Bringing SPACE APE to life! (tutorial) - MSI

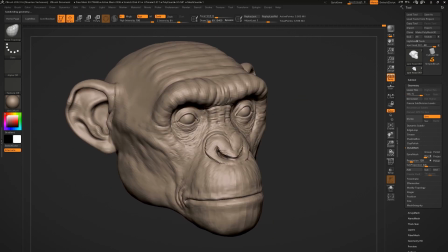7:38 So the same thing here like using the move brush. Trying to figure out all the proportions a tiny bit better.
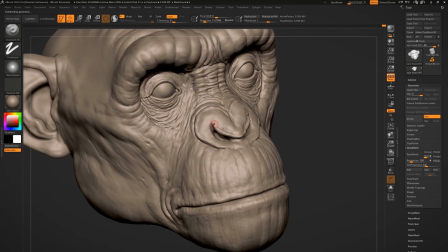7:45 Pening up the downs.
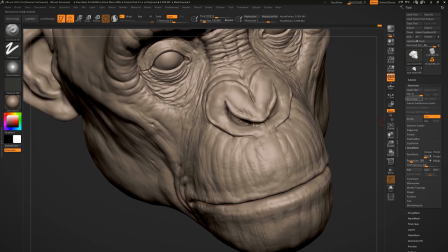7:50 Using a finer tip to add those nice creases.
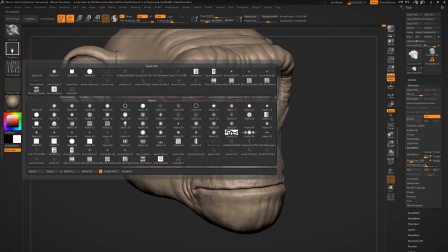7:55 Extra little wrinkles into it and now I'm just switching out to the
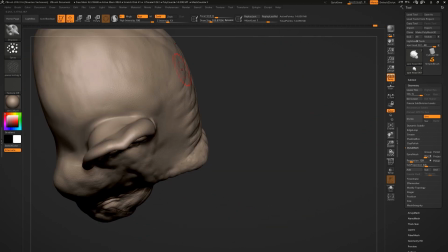8:01 displacement brush and I'm stenciling in all the pores as you can see like
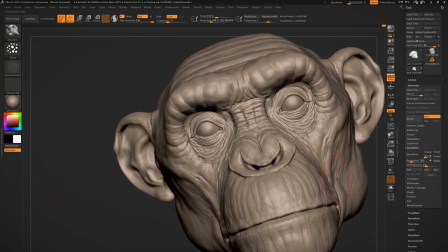8:06 it goes very fast when you work like this and what I first do is like I
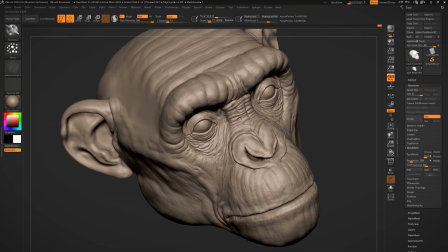8:12 use a general alpha to add details everywhere and then I
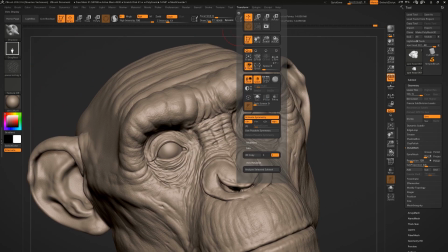8:18 start refining and retweaking everything so everything doesn't feel say generated
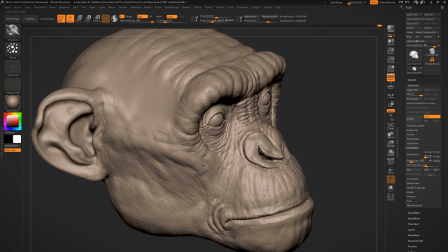8:25 from the same alpha so then i go like back and forth and switch out between the
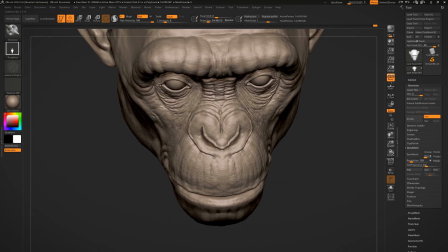8:30 big alphas small alphas and sometimes also like jump in between subdivisions
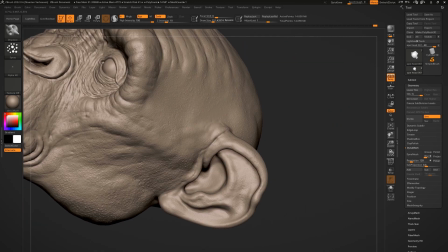8:36 because i want to have some let's say subsurfacing and dents that are happening that
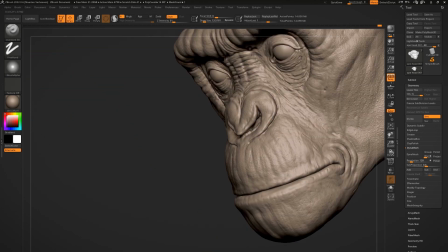8:42 makes the whole thing come to life so and this is like the general order that i sculpt most of the times like or sculpt with subdivisions like this and start adding refining and retweeting details or i might start
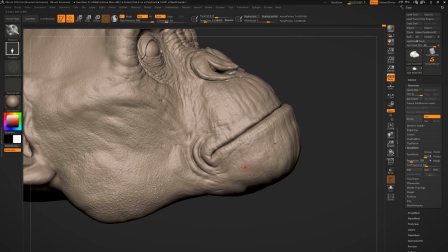8:57 with let's say a sphere and then i use sculptors pro that's great way for sketching and then you're actually let's say working with clay because then you can
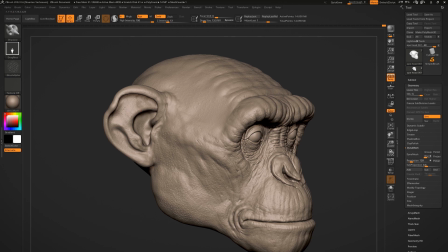9:06 drag out volumes and you can go crazy with with all dimensions and everything
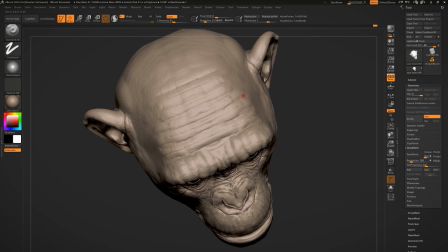9:11 um so and also like as you can see like i also
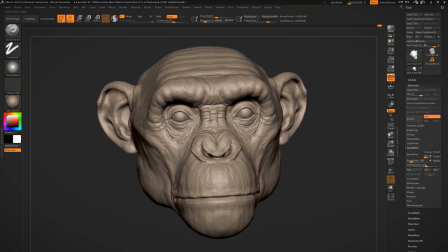9:15 shut down the symmetry in this stage completely because I want to keep it
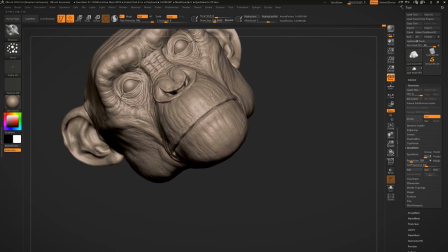9:20 more natural and when you look at let's say faces or whatever like symmetry is always
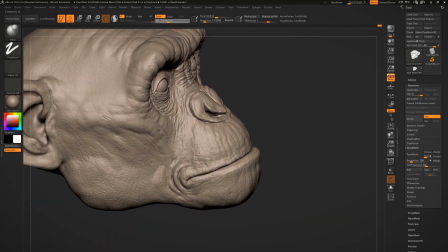9:25 broken somewhere in the face especially with the detailing so
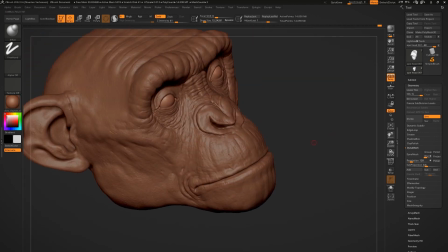9:29 also like towards the center of an object or let's say a face like I
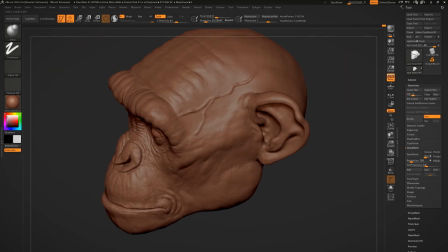9:34 always turn off symmetry to make sure that it
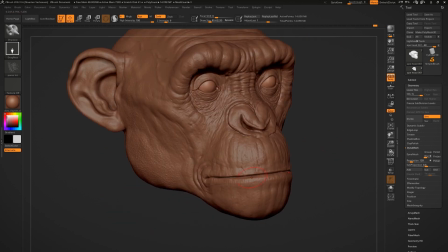9:40 all feels super natural like also like what I did now like on the vein that's super nice trick like i went a few subdivisions down we used
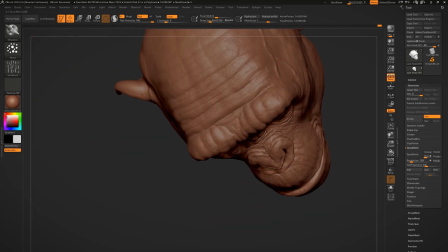9:49 the inflate brush to draw in a vein and then i go up a few subdivisions and what
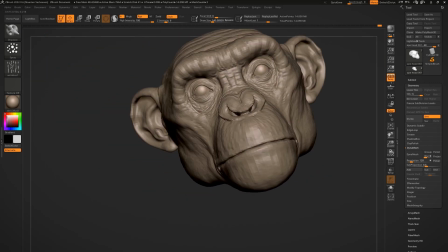9:54 happens then is that the vein is automatically blended in into the monkey's head otherwise it's like very tricky to make it work that it feels as let's say
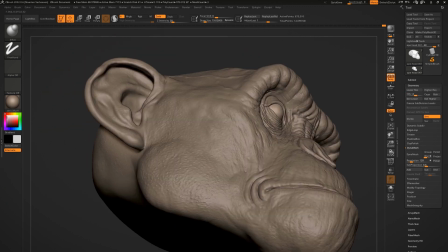10:03 subdermal in the whole completion um and
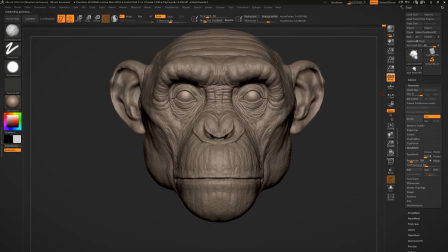10:08 and that's the thing like like when you're working on a piece like this like you just need to tweak it and refine it and get it better and better and better and in final stage also like like this roughly also
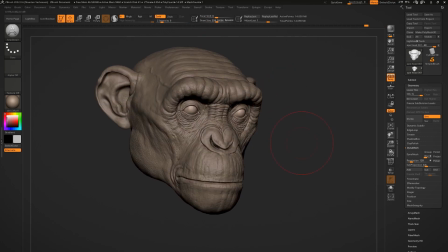10:17 how the soup was created with some details um but
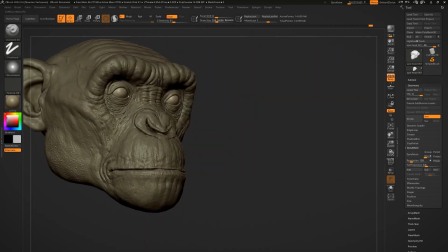10:23 um yeah i mean that's that's the my my personal let's say workflow like like going over the object turning it around
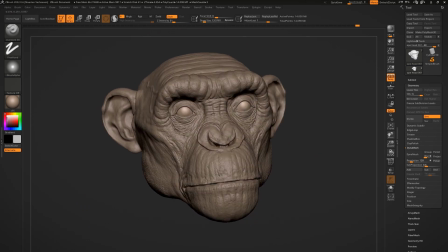10:32 using a lot of different alphas and start refining it and getting everything nice and tight in in the whole in the
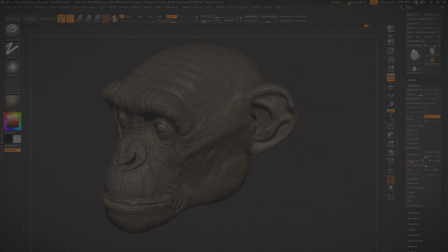10:39 whole thing you know like this roughly all the detail that the monkeys head has as you can see like this is a turntable